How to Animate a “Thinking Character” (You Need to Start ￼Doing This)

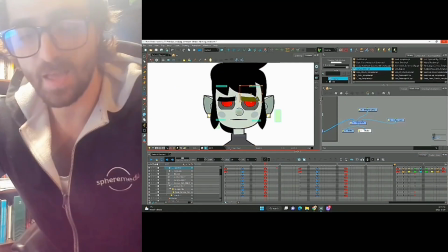Now what we can do is take our old keyframe and drop the features down
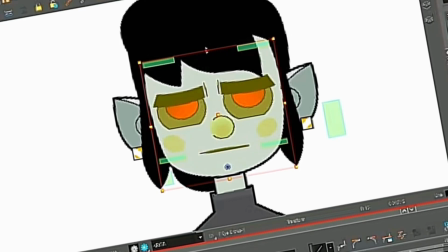slightly we can squash it a tiny bit and at this point the more
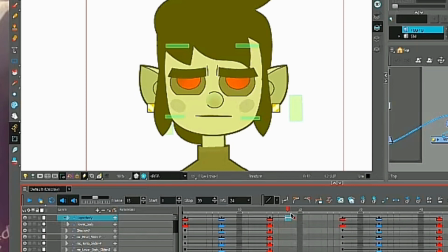subtle you are the better there's a tiny movement so our eyebrows still feel a little alive even though they've come to a complete stop and
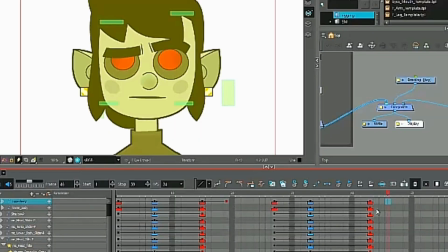let's do the same thing for our other key this time we'll go to for six frames and add a keyframe
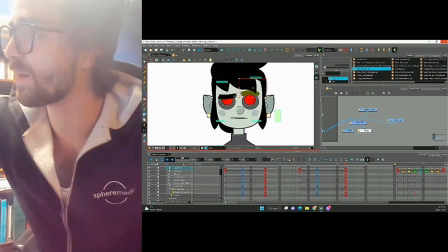and now we can slightly move the eyebrow up and slightly stretch the features of the face.
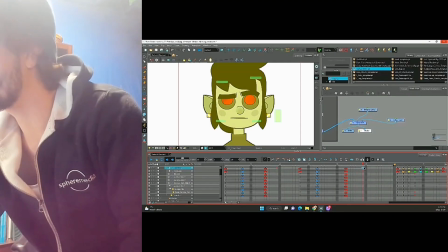Add our tween and we have a slight movement there so when we play through
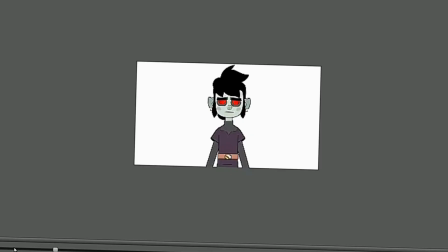we get a little bit of a bounce to our features. The timing, the spacing, and the squash and stretch is looking good.
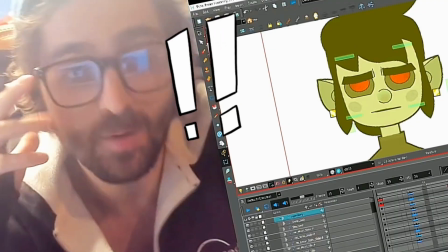Now it's time for some finishing touches. I'm talking about pupil movements and eye darts.
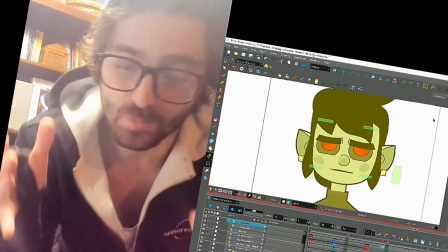When people are thinking their brain is scanning different objects, their mind is wandering, their pupils aren't just staying in one place.
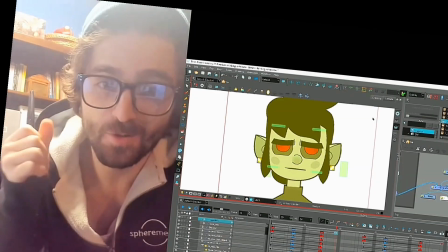It's through that pupil movement that really sells a thinking character.
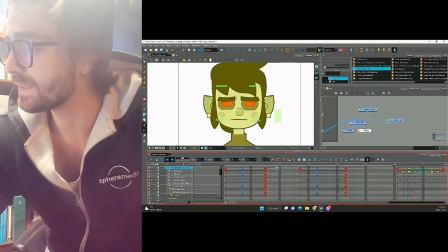As he comes down let's have his pupils look to the side.
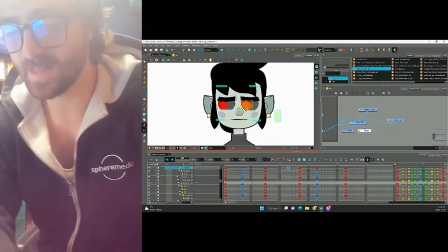So we don't want our pupils to remain static we want to give them a little bit more movement.
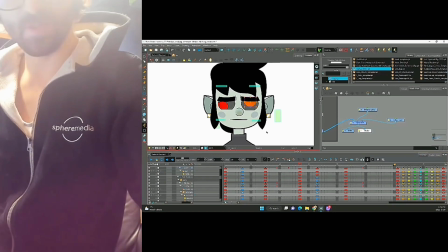I'm gonna get rid of these keyframes so my pupils stay in the same position.
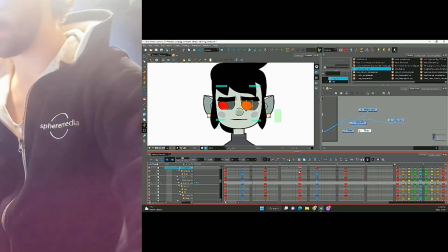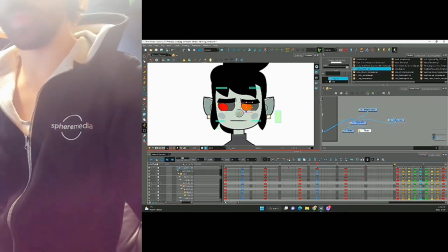Now we're going to re-add these tweens so
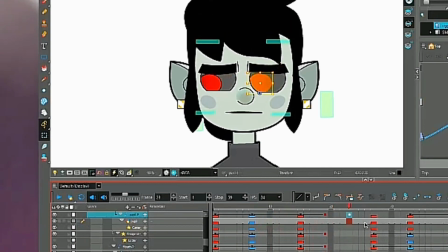then as he comes back up the pupils follow. We're going to need more space so let's extend our timeline.
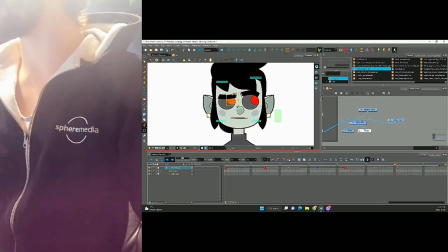Let's have his eyes dart to this side as before on frame 71 they'll come back to their original position.
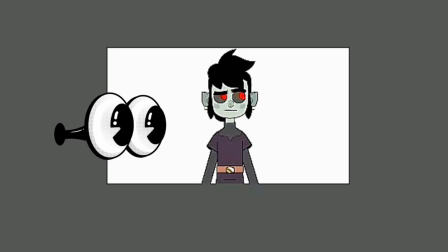You can see with those eye darts it really makes him look like he's thinking about something
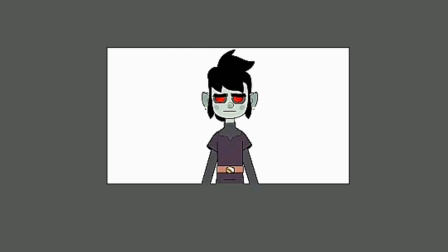especially those tiny little movements it really
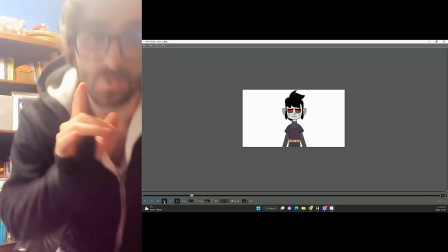helps sell that acting there's one thing that we can still add and that
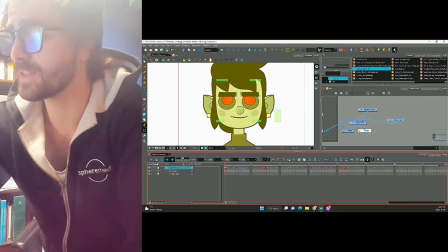is a blink so i converted everything to twos and this is going to make doing the
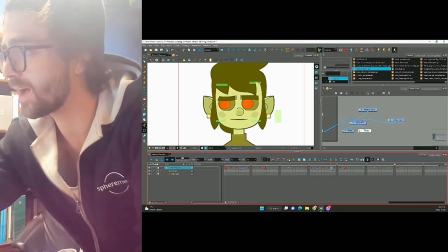blinks a little bit easier i'm thinking as he comes up we're gonna have him blink i'm gonna grab
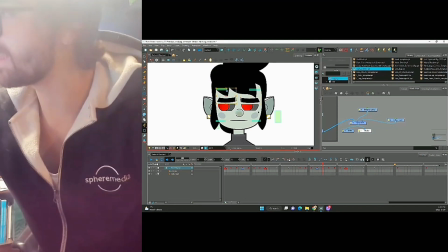his eyelids move them slightly down will close his eyes on this frame.
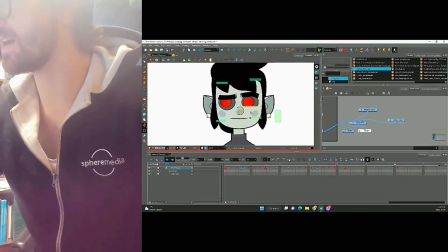Here we'll have the eyes slightly open.
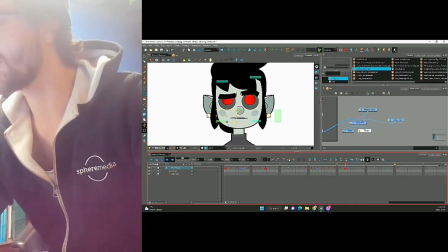We're gonna have them almost fully open here and then finally they open up at the last keyframe.
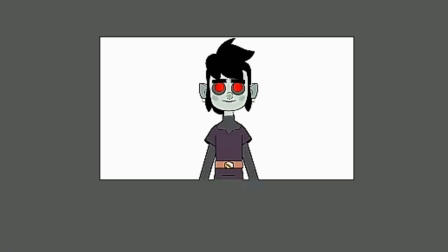Without even touching the body, the facial acting is really shining through.
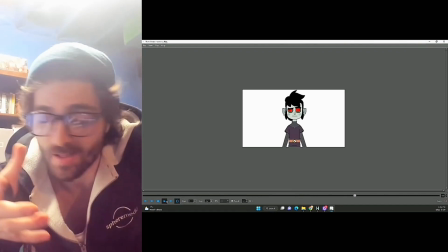His eyes are darting and that blink really helps keep the character alive and sell that he's actually thinking about something. So looking at this example, especially with the, you know, the raising of the one eyebrow, it's really, it's a really corny, it's cliche, and it's not very good acting. But the principles are kind of what I want you to take away from this. And that's the anticipations, right, of the eyebrows, adding those pupil movements, those eye darts, adding those blinks at the end, and even the slight overshoot and settle to the features of the face apply those principles to any shot that you do let's jump into a more realistic example where we use not only
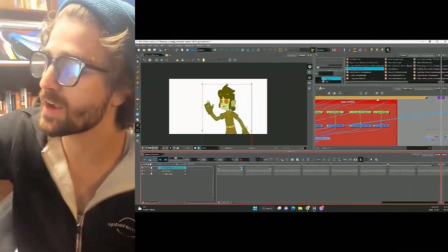the face but the body and give the shot more context our character is about to say something and then he forgets what he's gonna say and then
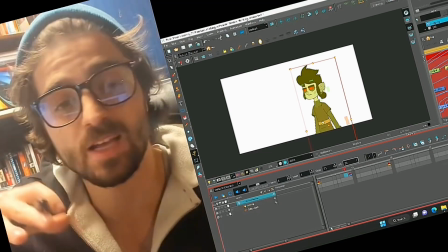he has to think again already less cliche acting this is kind of more of a realistic scene that you might get if you're animating on a
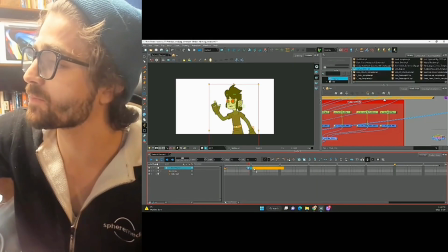show let's extend the timing a little bit and let's think about where we want to put our anticipations.
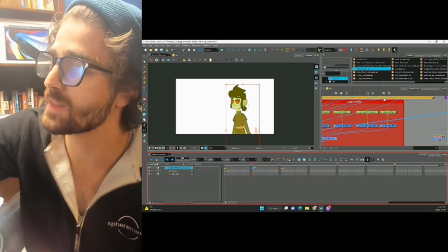So I definitely want one in front of this keyframe. I want it to go down and then up.
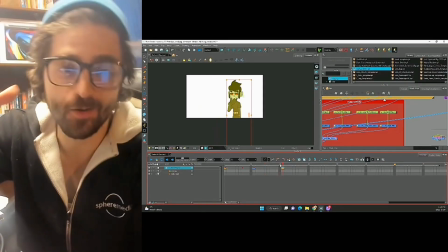But from this to this, I don't want an anticipation per se,
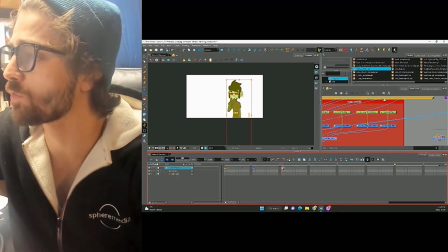but I do want a little bit of an overshoot by six or four frames over.
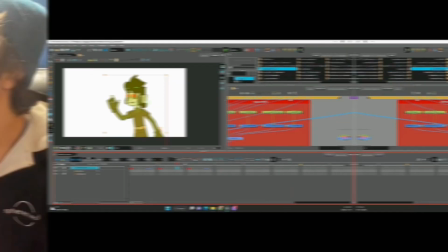Perfect.